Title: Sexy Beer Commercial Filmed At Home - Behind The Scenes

anything product related food related so this is the lens to get detail and kind of like the
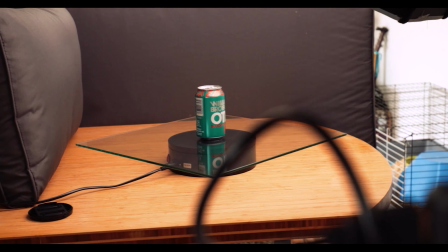(3:56)
the teaser shots as it were for the cam and when the camera
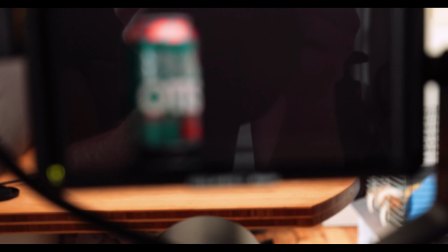(4:01)
is now set up look at what you can get just simple as that and it looks good without even adjusting it I'm thoroughly impressed that with little to no effort you've got a cracking establishing
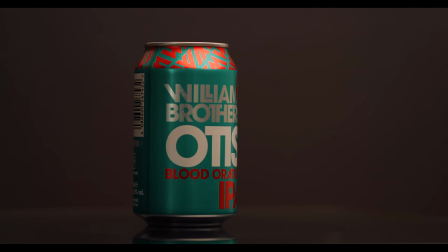(4:15)
shot and it's only going to get better from here we're going to actually see what it looks like with a bit of mist on it some spray of the water and maybe we'll introduce an accent light to help out but on the whole this is looking pretty clean straight away okay as you can see we've
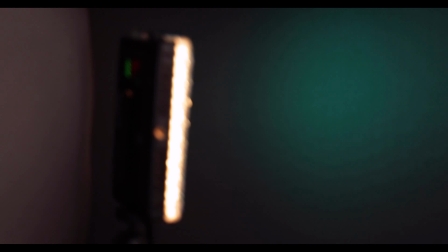(4:37)
now added a background light which is just one of these aperture
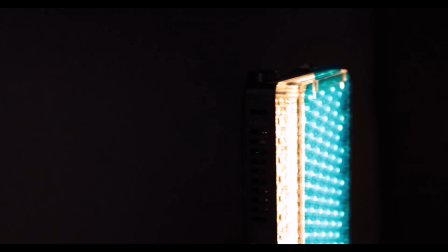(4:44)
f7 lights and i've got a bit of blue gel that i've put over it put
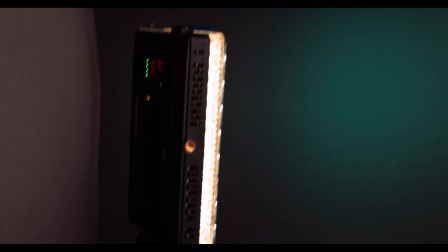(4:50)
the light then onto uh its tungsten setting
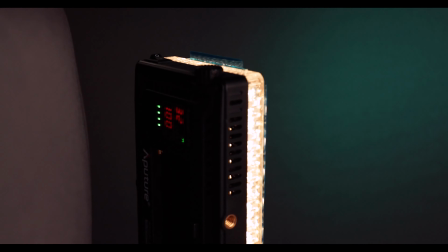(4:55)
so what are we on you can see that 3200 and
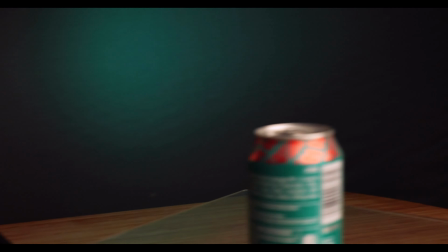(5:00)
that gives a nice teal color background which matches the can and
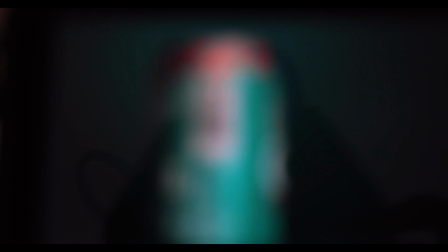(5:04)
if you look now on screen it's looking pretty beautiful actually you've got the lovely background color and the only thing i'm not sure about is we got the this yellow
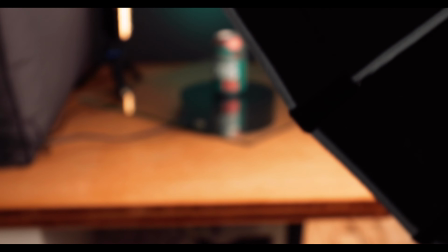(5:19)
rim down the left edge i don't mind it i know why it's causing it obviously you can see uh the left edge is not gelled uh we could cover that with tape
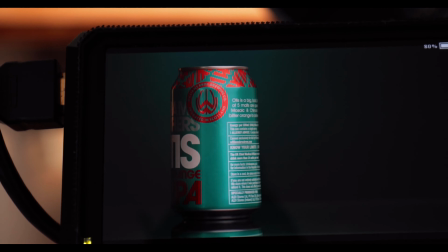(5:28)
and flag it off but equally i'm not sure if i don't
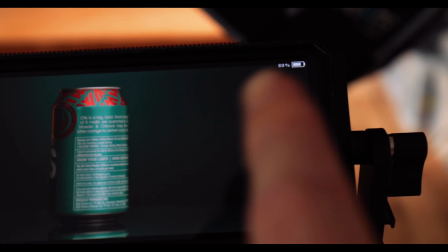(5:34)
mind it now this area i'm keeping it to the third to the
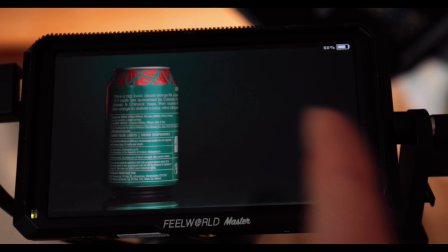(5:40)
left because i want to put a lot of body copy as if this was an advert um so maybe
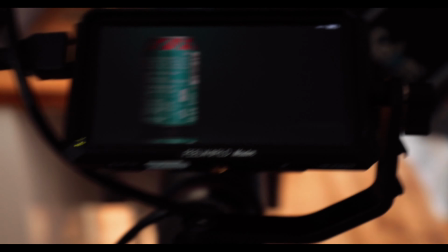(5:46)
keep that area three uh also i haven't actually told
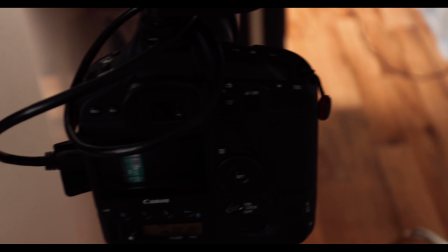(5:52)
you uh we're shooting on the 1dx and we're shooting in 4k
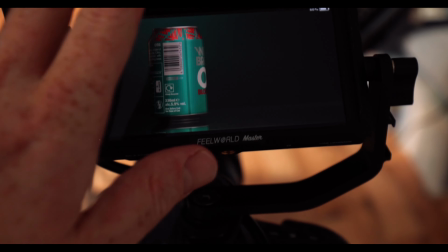(5:58)
so we're able to punch in a lot more uh when it comes to doing different
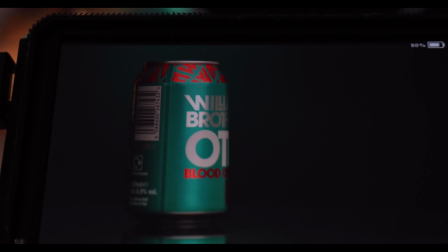(6:04)
angles and stuff plus the detail is uh beautiful uh with this lens
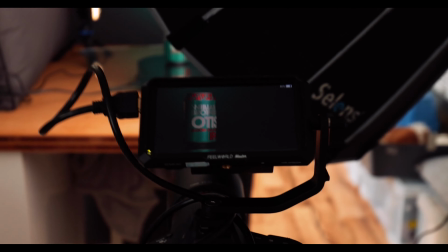(6:09)
combo so the next step would be deciding whether we want to keep the
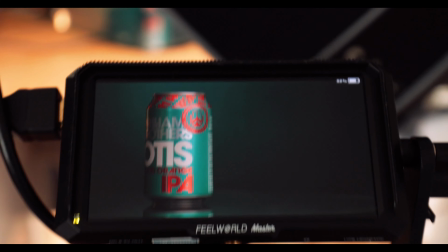(6:15)
yellow highlight or whether we want to not and then also we're going to
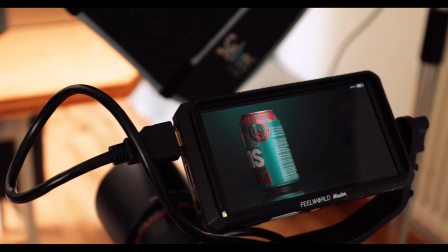(6:22)
add some water drops and that will be shot one let it rotate a few times and
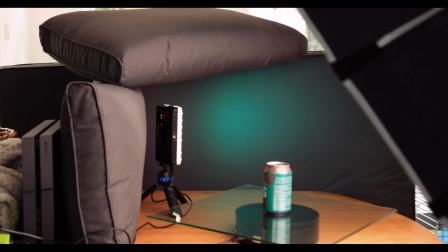(6:29)
boom as you can see i've had to use more garden furniture
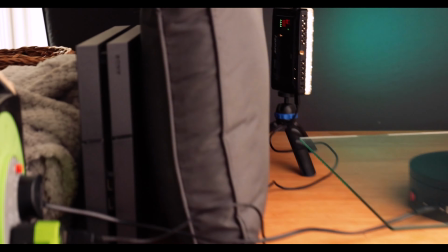(6:36)
more cushions also a playstation 4 is propping up the cushions and
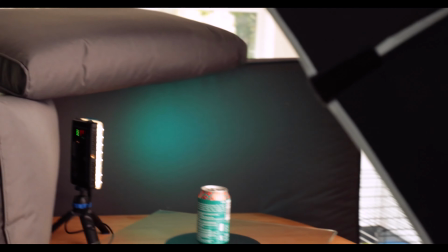(6:43)
that's there because it's broken i'm fixing that today um so we're using three garden
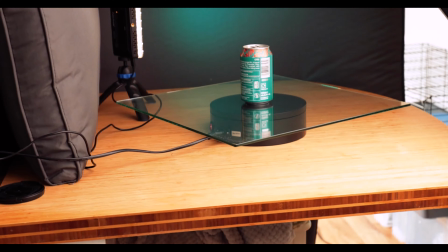(6:48)
cushions the top one is to try and block any of the glare on the
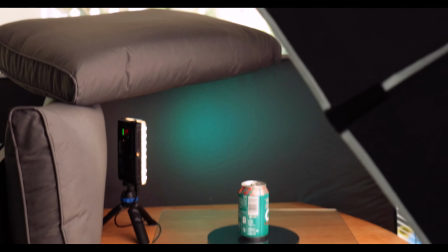(6:53)
glass from the patio doors and the one on the left is a negative
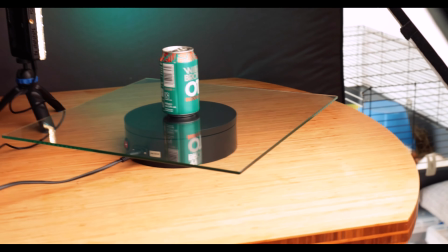(6:59)
fill because without it there'll be light bouncing back off of
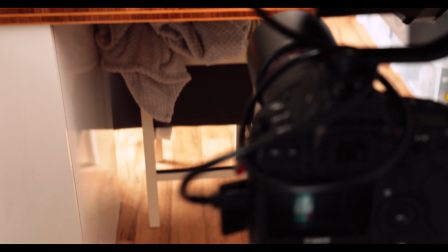(7:04)
our kitchen walls onto the can so we want to create that nice contrasty light
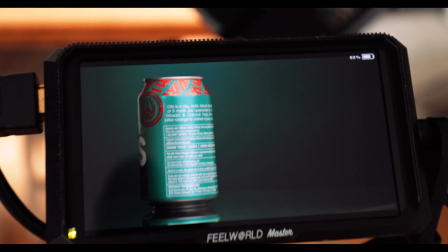(7:11)
to dark look So I decided to get rid of the yellow part of the highlight on the left,
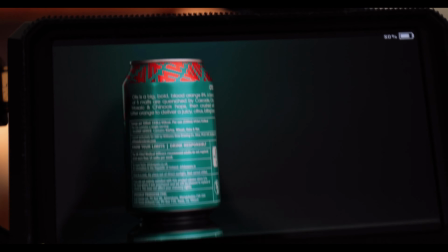(7:17)
just because it was a bit too accidental,
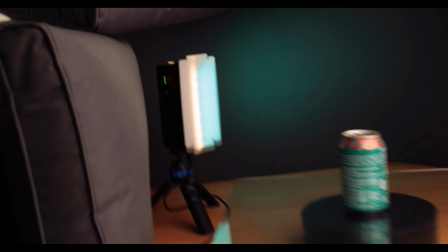(7:23)
and is that supposed to be there? and by doing that i i've done that by uh
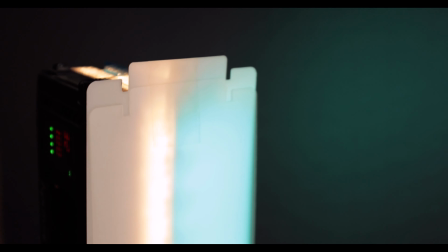(7:28)
diffusing double layer actually um taped to the edge and it's actually
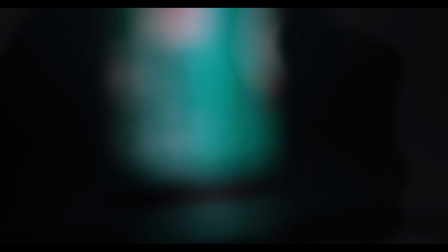(7:34)
created rather than a yellow edge a slight blue highlight which
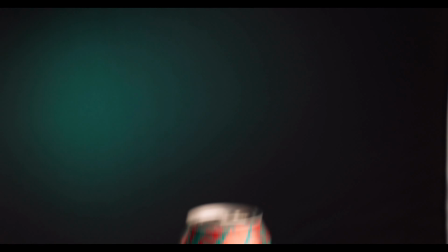(7:39)
actually suits perfectly time to do the spray just using some tea towels to protect
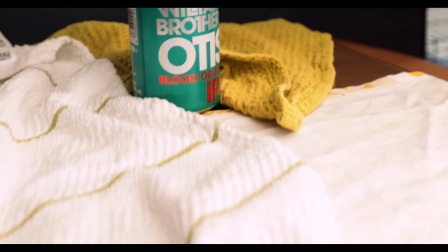(7:46)
the uh the glass surface so we haven't got to clean that up let's see what we can do